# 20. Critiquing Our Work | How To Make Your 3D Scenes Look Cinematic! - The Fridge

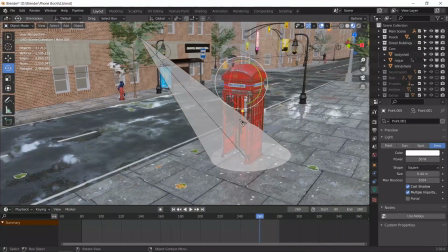(45:45)
We could try this. If I turn this down to 0, and what's this?
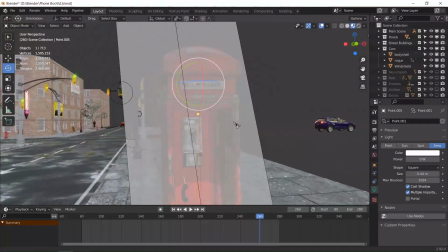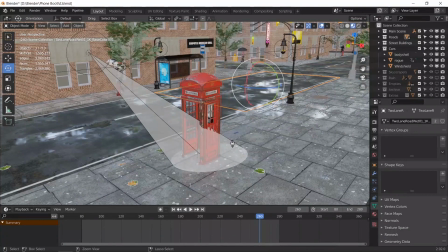(46:00)
Let's see how that looks on the first frame.
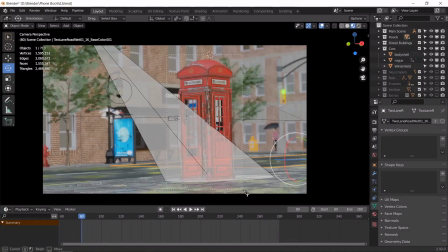(46:09)
Just render this much.
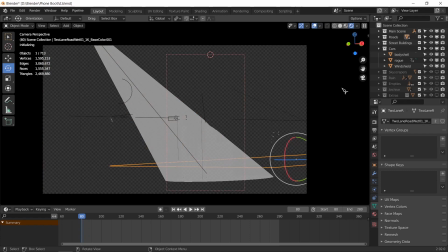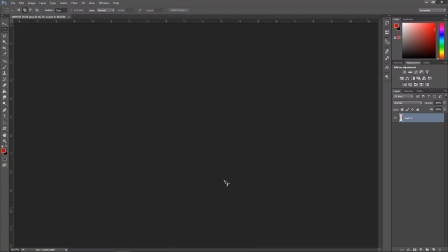(46:23)
Go ahead and cancel this, don't need this anymore.
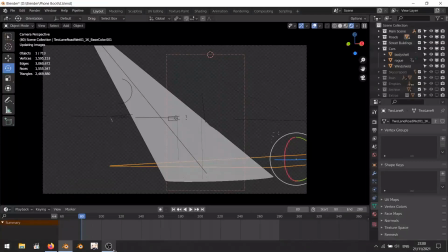This looks odd.
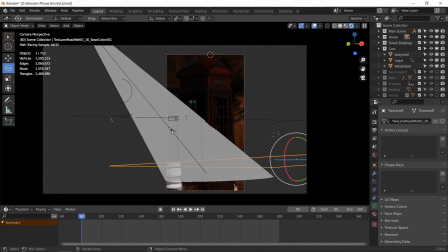(46:44)
Let's disable the show cone.
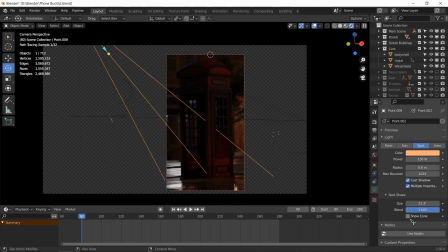Yeah, that's not enough. I don't know, I tried it before as well, but spotlights just don't give enough
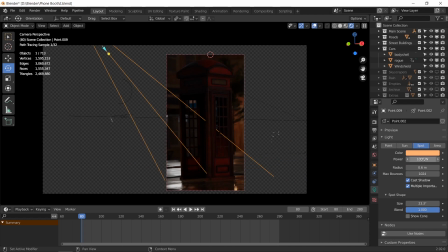(47:04)
lighting for some reason, even if I change this to 1,000 or 10,000, 20,000 or 1,000,000.
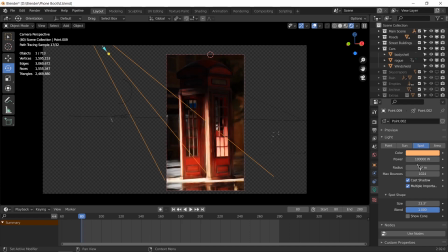(47:23)
Yeah, I don't. That could look dramatic. Let me try it with the whole scene for a second.
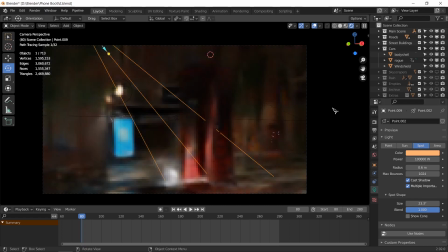(47:36)
See how that looks.
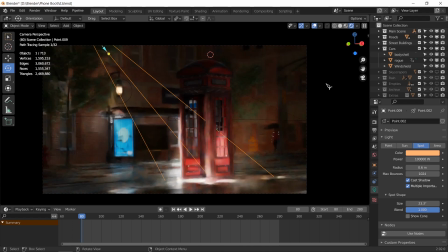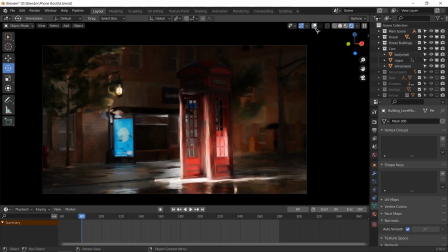It looks bright on it, I guess. It does look a bit more cinematic. And it kind of does make this kind of, but it's very bright.
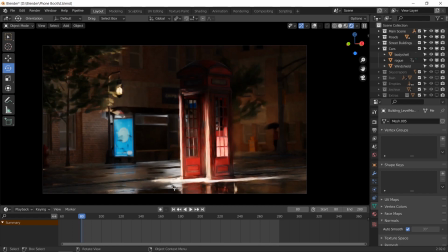(48:00)
It's not realistic to be bright, and we are kind of going for realism anyway.
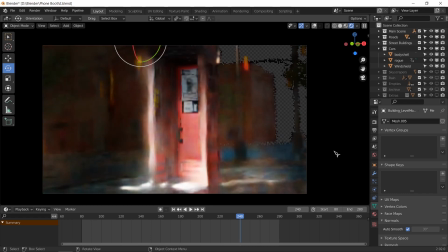(48:09)
Even at frame 240, where we were supposed to be able to see our scene. Weird.
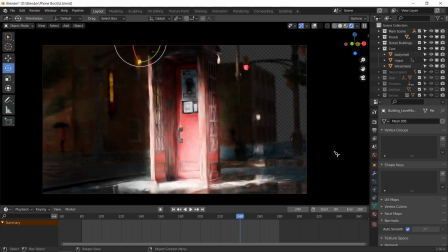(48:15)
It's too bright. Yeah, let's not do that.
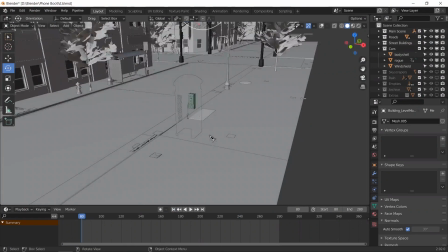(48:26)
Okay, let's ditch that plan. What do I have selected anyway?
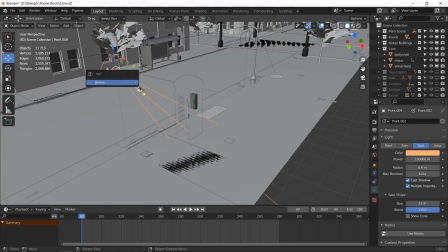(48:32)
Ditch this plan.
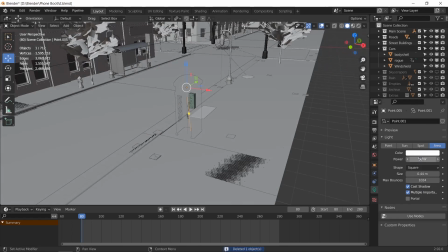(48:36)
Turn this back to 50, and we can add, oops.
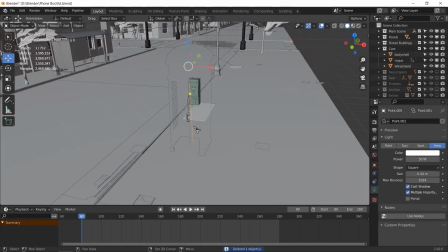(48:44)
And we can add, let's see.
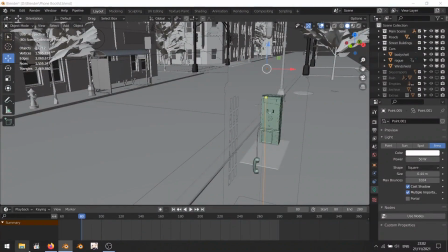(48:49)
Is 50 too much, do you think, on our scene?
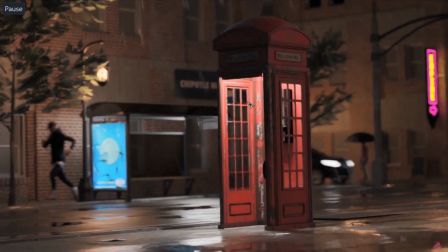(48:56)
Is the lighting too much, or is it alright? I think it's, for a telephone booth, it is kind of high. The lighting is very, I'm trying to make it contrasted so you focus on this, but I guess if it's like a spooky night and no one's around, this should be flickering and this shouldn't be as strong either.
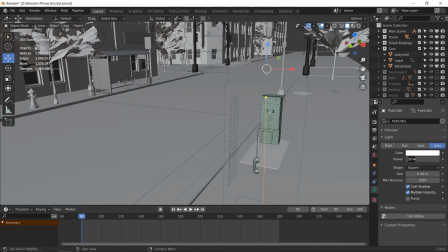(49:15)
So let's go ahead and reduce this to 20 as we tried before, and go to our graph editor
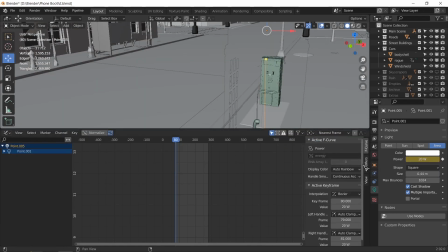(49:26)
and put a keyframe on the power and have it add a modifier on it called noise on the power. Let's see, where is it?
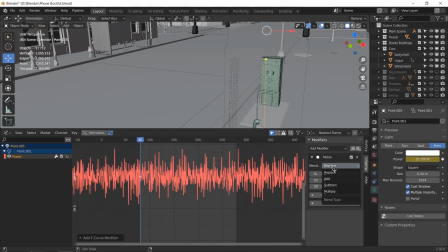(49:42)
Okay, so we need to replace it, and right now it's flat on 20.